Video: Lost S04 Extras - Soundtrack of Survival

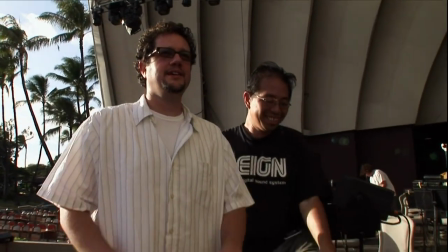[4:22]
Mai Tai's at 6, right? 6 o'clock.
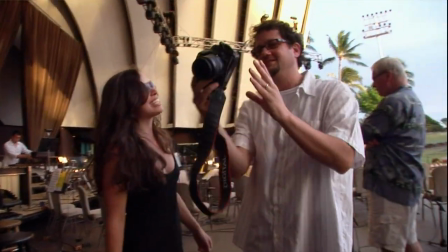[4:27]
Are you smiling? I'll see if I get one of those. How was it? It's this beautiful environment.
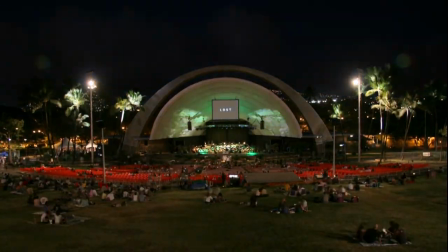[4:32]
It's a shell called the Waikiki Shell, and it seats about 6,500 people. We thought maybe we can do something magical, and it felt outside of the box.
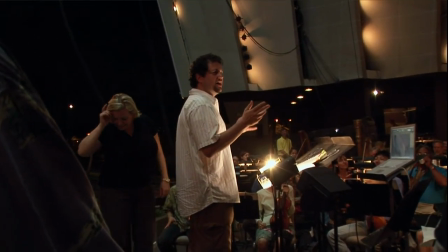[4:40]
You guys, I just want to say that, honestly, I'm honored to be here with you guys tonight, because for me,
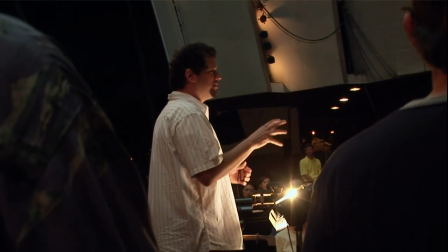[4:46]
to have this concert take place here in Hawaii is probably the most special thing that could happen for the show and for all of us who've been working on the show for a
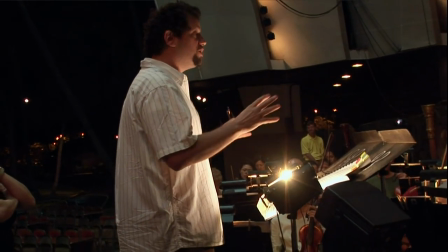[4:54]
long time. And there's just nowhere in the world I would rather do it than here with you guys.
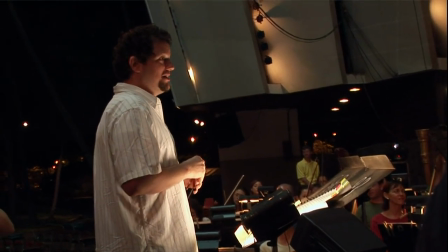[4:59]
I'm so happy that we were able to work this out and make this happen. I'm in complete and utter awe of the music on the show.
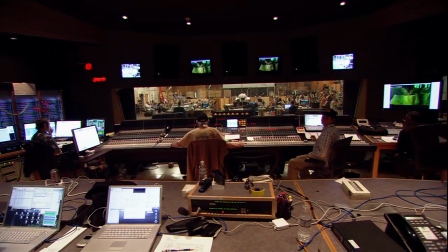[5:09]
It is every bit as important of a character as Locke or Jack or Kate or the island. Chiquinho is one of the, you know, creative linchpins of this show.
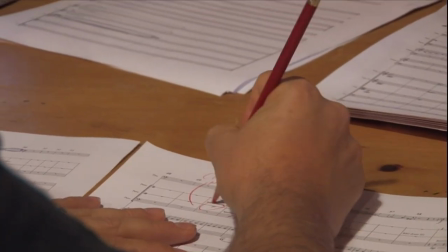[5:19]
He doesn't really need to be told what needs to be there because he knows.
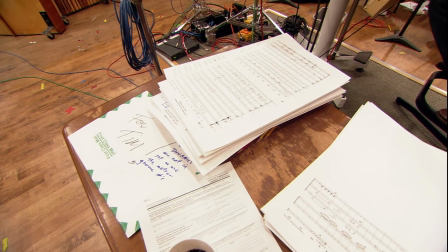[5:24]
He's a storyteller, and it's why it's such a great experience, because you know that he's going to deliver exactly what we need. Chiquinho is God. Let's be succinct and concise. Chiquinho is God.
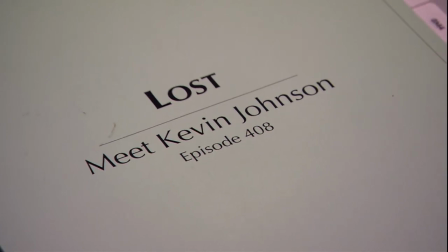[5:37]
You know, they always say, would you like to read the scripts first? And I always say, absolutely not.
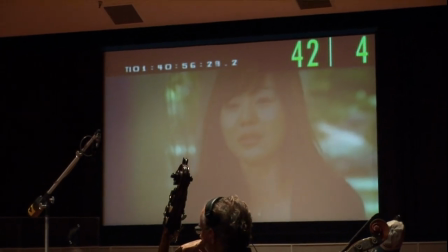[5:43]
You know, because I want the music to be as reactive and as just primal as the reactions of the audience watching it. You know, so I want to be as surprised as anyone who's sitting in their living room.
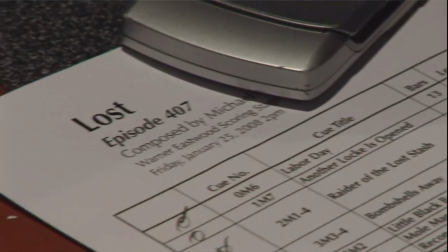[5:56]
So what I do is I sit down with an episode and I'll watch the episode from the very beginning.
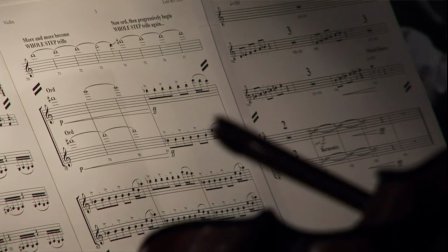[6:01]
And the second that I feel that there needs to be music, that's what I'll write, music.
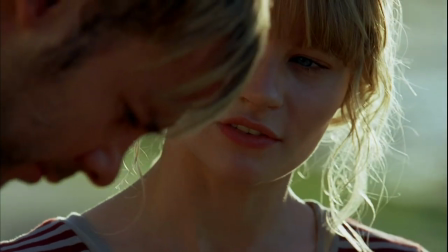[6:09] You know, I'm not giving up on you either, Charlie.
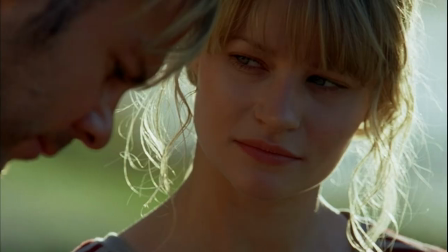[6:14] It's gonna be okay. You're gonna be okay.
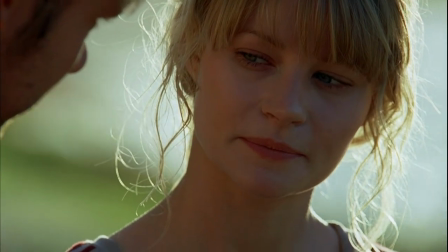[6:20]
You watch a scene when it's just cut without the music and it's there, it's fabulous, but then, you know, you add the music, it just adds so much drama, so much, it can add tension, it can add suspense, or it can add sort of remorse.
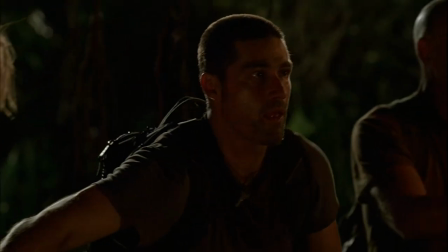[6:38]
We hear that trembling low note on a cello, and all of a sudden we tighten up a little bit, don't we? Because we know something's coming.
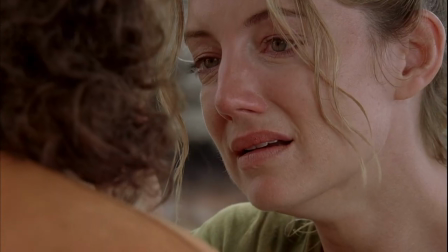[6:51]
I mean, sure, the scene can make your eyes water, but you throw the music on it, you'll cry.
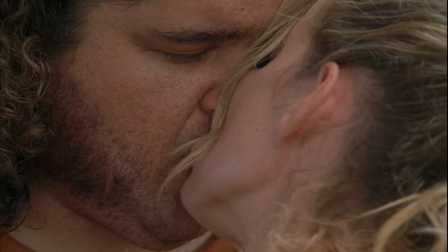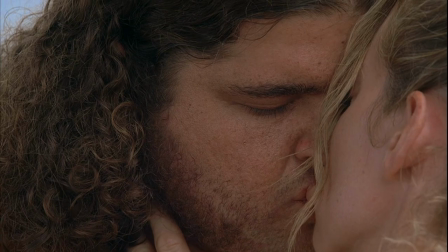There'll be something where I'm like, oh God, I should have played that stronger, I should have done this, and the music does it. The music kind of lifts you and you're like, thank you. So, love it.
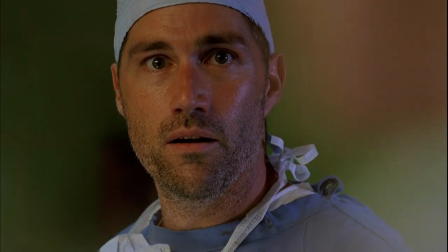[7:16] If you have to, kill them.
So I wanted the audience to feel the same way that the characters were feeling. And to me, that was to kind of come up with some kind of strange ensemble of instruments and just use that on a constant basis to score the show.
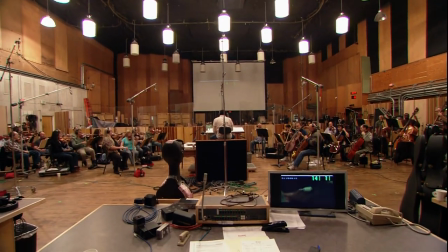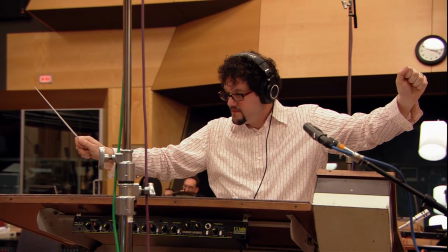That's been a goal, too, on the show, is to kind of find different ways to use the instruments.
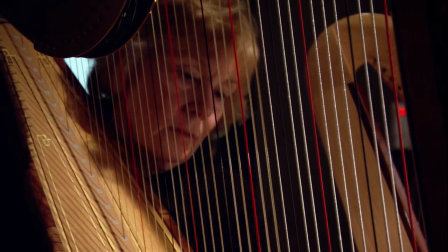[7:54]
To look at the harp and go, well, what else can we do with this thing that you normally wouldn't do with it?
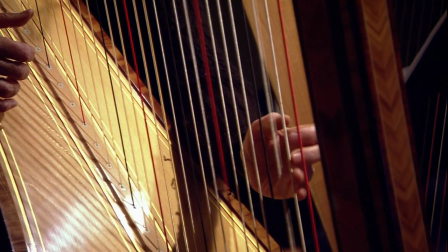[7:59]
Whether you hit it with something or whether you just pluck it with your nail and use them in unexpected ways. While the strings can be used to be very emotional and all of that, we can also use them to just really scratch.
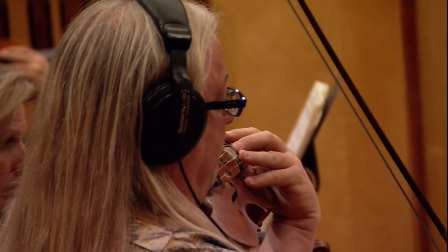[8:14]
And it gives this crazy, frightening sound.